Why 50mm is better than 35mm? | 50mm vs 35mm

Hi guys, in the last video I talked about why 35mm is better than 50mm. Now I'm gonna tell you why the 50mm is the king.
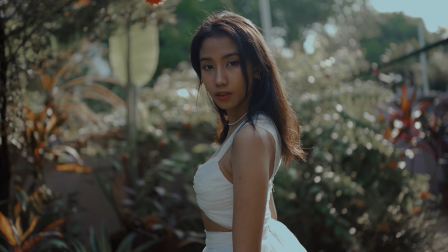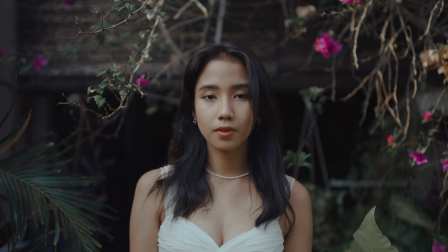Everyone loves taking portraits with a 50mm. I know that's pretty obvious, but why?
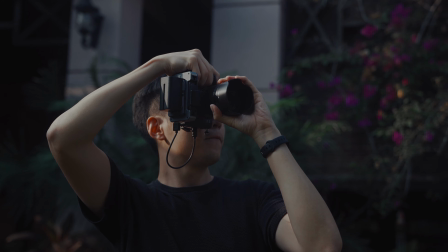Well, a 50mm lens gives you a more pleasing result, especially the bokeh or blur in the background.
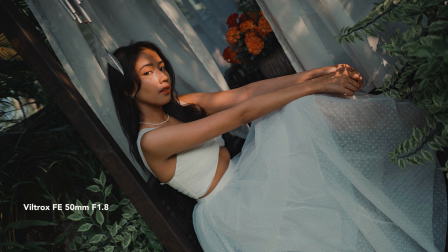It just looks more dreamier. It's like you're looking through a window into another world. Plus, most of 50mm lens has a wider aperture like this, f1.8.
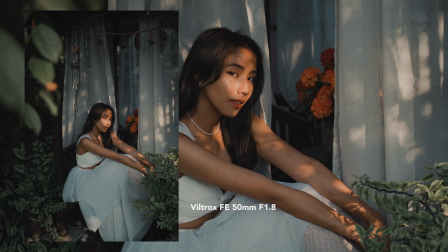So we can get that nice shallow depth of view that really makes your subject pop. On the other hand, 35mm gives you a wider focal view, which is great for landscape or tight spaces.
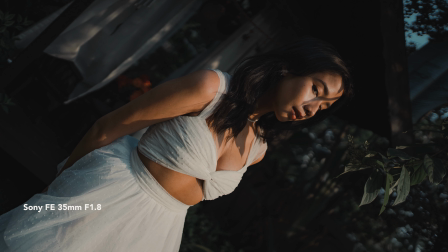But because it's wider, it can create distortion at the edge of photos and makes things look stretched out and slightly unnatural.
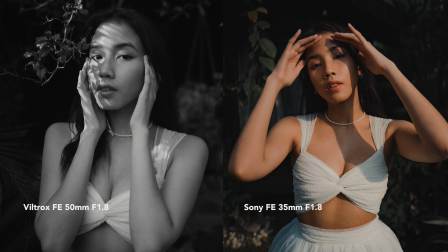Let's see the difference. The 50mm photos on the left looks more natural, while the 35mm photos on the right looks a bit warped. Now I know some of you might thinking, but wait, doesn't the wider lens means you can fit more in frame?
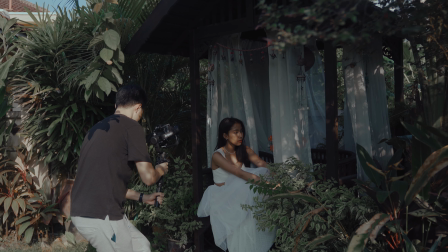And yes, that's true. But with a 50mm, you can always step back a bit and get more in frames.
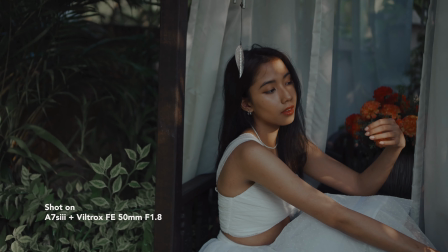By doing that, you can get a shallow depth of field and make your subject pop even more compared to a 35mm. In general, 50mm lenses are less expensive than a 35mm lenses. This is because 50mm lenses have been around for a long time and are often seen as the basic or entry-level lenses. For example, the Sony 50mm 1.8 versus this Sony 35mm 1.8. I know it's not exactly an apple-to-apple comparison because Sony 35mm is way better in terms of optical and performance. But you get an idea why the Sony 50mm 1.8 is a much lower price point. Even with the Viewtrox 50mm 1.8, it's cheaper than the Sony 35mm 1.8, even though they have a pretty similar performance. Last but not least, 50mm on a gimbal.
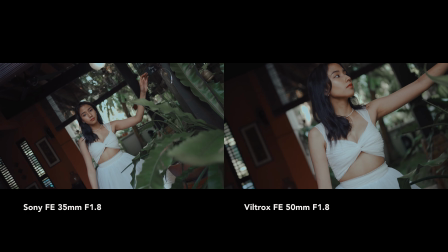I love using the narrow focal lengths on a gimbal because it creates a more cinematic look.
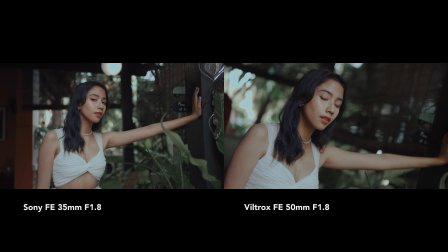The 50mm creates a more dynamic movement compared to the 35mm because of the reduction distance between the background and your subject. In other words, you create a more parallax effect than a focal view like a 35mm. Now, I'm not saying that 35mm lens doesn't have its own merits. It's great in its own way. But let's be real, it's just not as sexy as a 50mm. So, get yourself a 50mm and you'll get what I mean. Trust me, your Instagram feed will thank you. So thanks for watching guys. If you guys enjoyed this video, remember to click that like, subscribe this channel, and I hope you guys enjoy this channel. And as always, create a little fun. I'll see you guys in the next video.